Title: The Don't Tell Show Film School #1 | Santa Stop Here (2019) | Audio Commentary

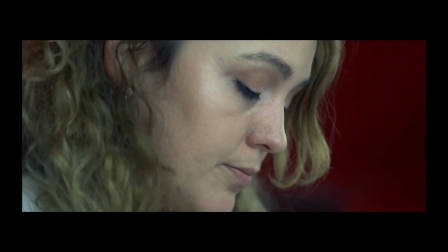469s
kind of like how the music just stays here but it doesn't really make sense because why would the dj just play suddenly start playing drone music suddenly
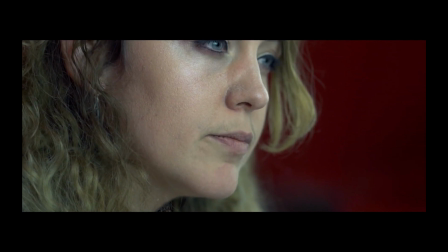477s
the music's not in the room is that diegetic or non-diegetic i can't remember which is which i don't even know what you mean one of
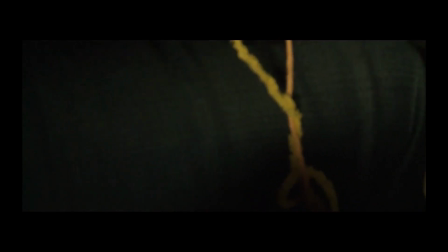485s
them's where the music's actually playing in the scene and one of them's where it's oh playing outside and it's just switched without explaining here because it was clearly a
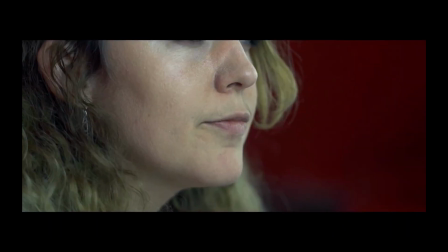491s
dj and now where's it coming from oh yeah now it's in every scene so it's even the car scene so it can't be coming
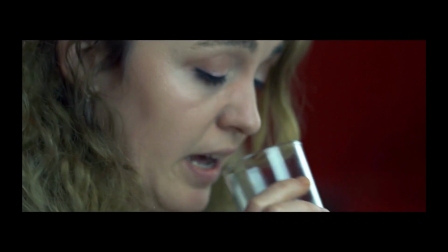498s
from the scene yeah but then i think it kicks back in the dj
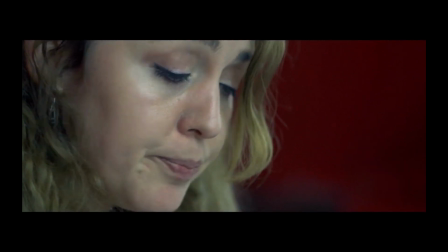505s
again he's not we're not thinking everything through no because we're so rushed but
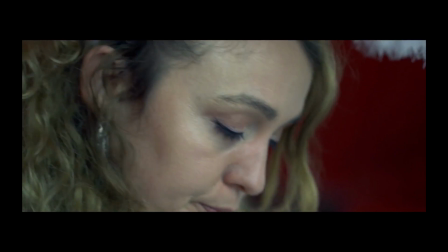510s
i don't know i think it would have looked sounded awful with her talking over that yeah if it was still banging away in the background
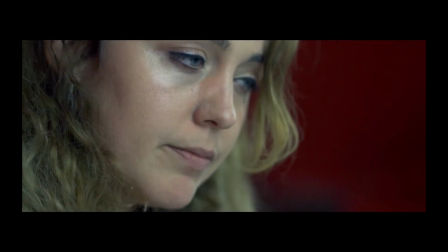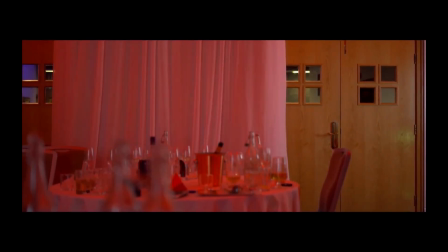524s
too long as well this bit it kind of works but it's been going on for so long now yeah
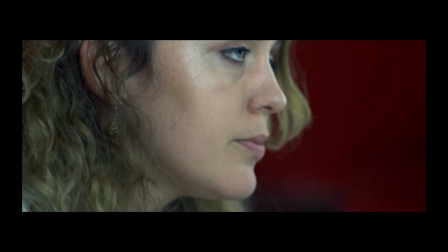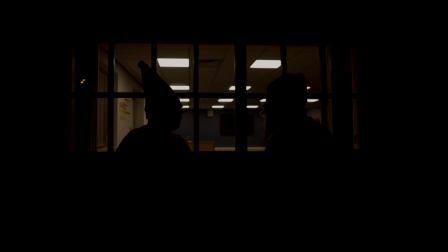537s
can't see him well enough on the right can you i think that's just because the light
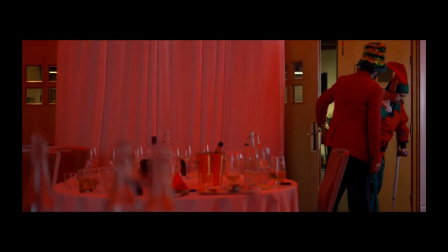542s
in this room it looks all right usually there's me overacting again
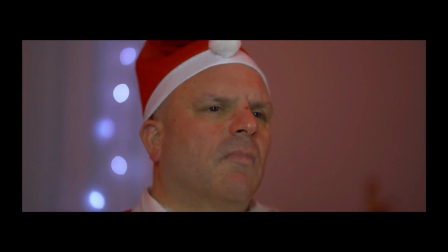550s
he's just deflated
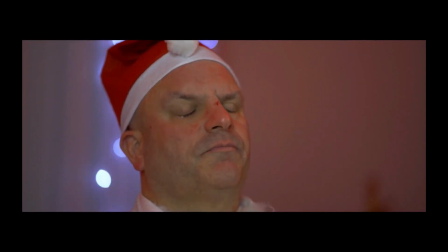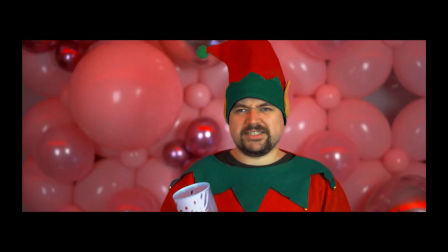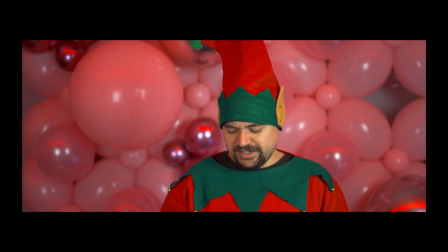Got to love Chris. He's always up for it isn't he? That's a really well lit shot.
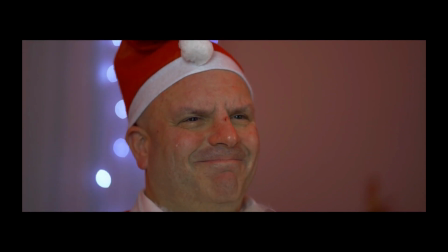574s
How did we get that shot? Not so green? Is that a sweat? No it's a tear. It's a tear, he's crying.
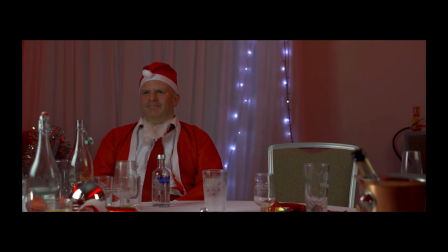586s
What's going on with the music now? Who's that? Idiot. Nicholas Addison. Music by Not Me.
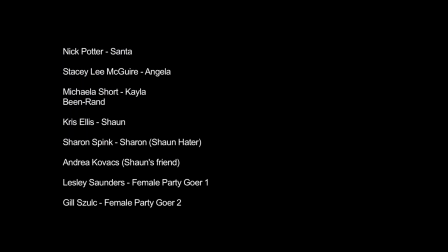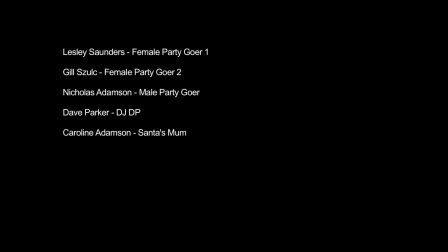609s
so that's that that's it what do we think I think we should refilm it I don't I think we're done with it I keep touching my face but it's all good so what have we learnt what from the first film yeah right audition your raptors yeah definitely audition your raptors it's going on to some well no no don't get people to act drunk unless well it needs to be written in a way that they show that they're drunk rather than tell you which is kind of what's supposed to be what the channel is about they just tell you they're drunk, just slur your words and they'll know, no you have to show it you have to just put a little stumble in there have you ever seen Blue Valentine? no there's just this one bit where Ryan Reynolds is drunk and he goes to see his wife at the nurses station and they're like no no you can't go in there and he goes, oh, we'll see about that. And he wanders through like that. That's the most subtle drunk acting. I've never seen that in a film before, but I've seen it in real life so many times. When people have that confident swagger when they're drunk, just... That's what we need to do more, stuff like that. Yeah, that's how drunk people act, isn't it? Yeah, it's really subtle. That's well over the top and quite annoying.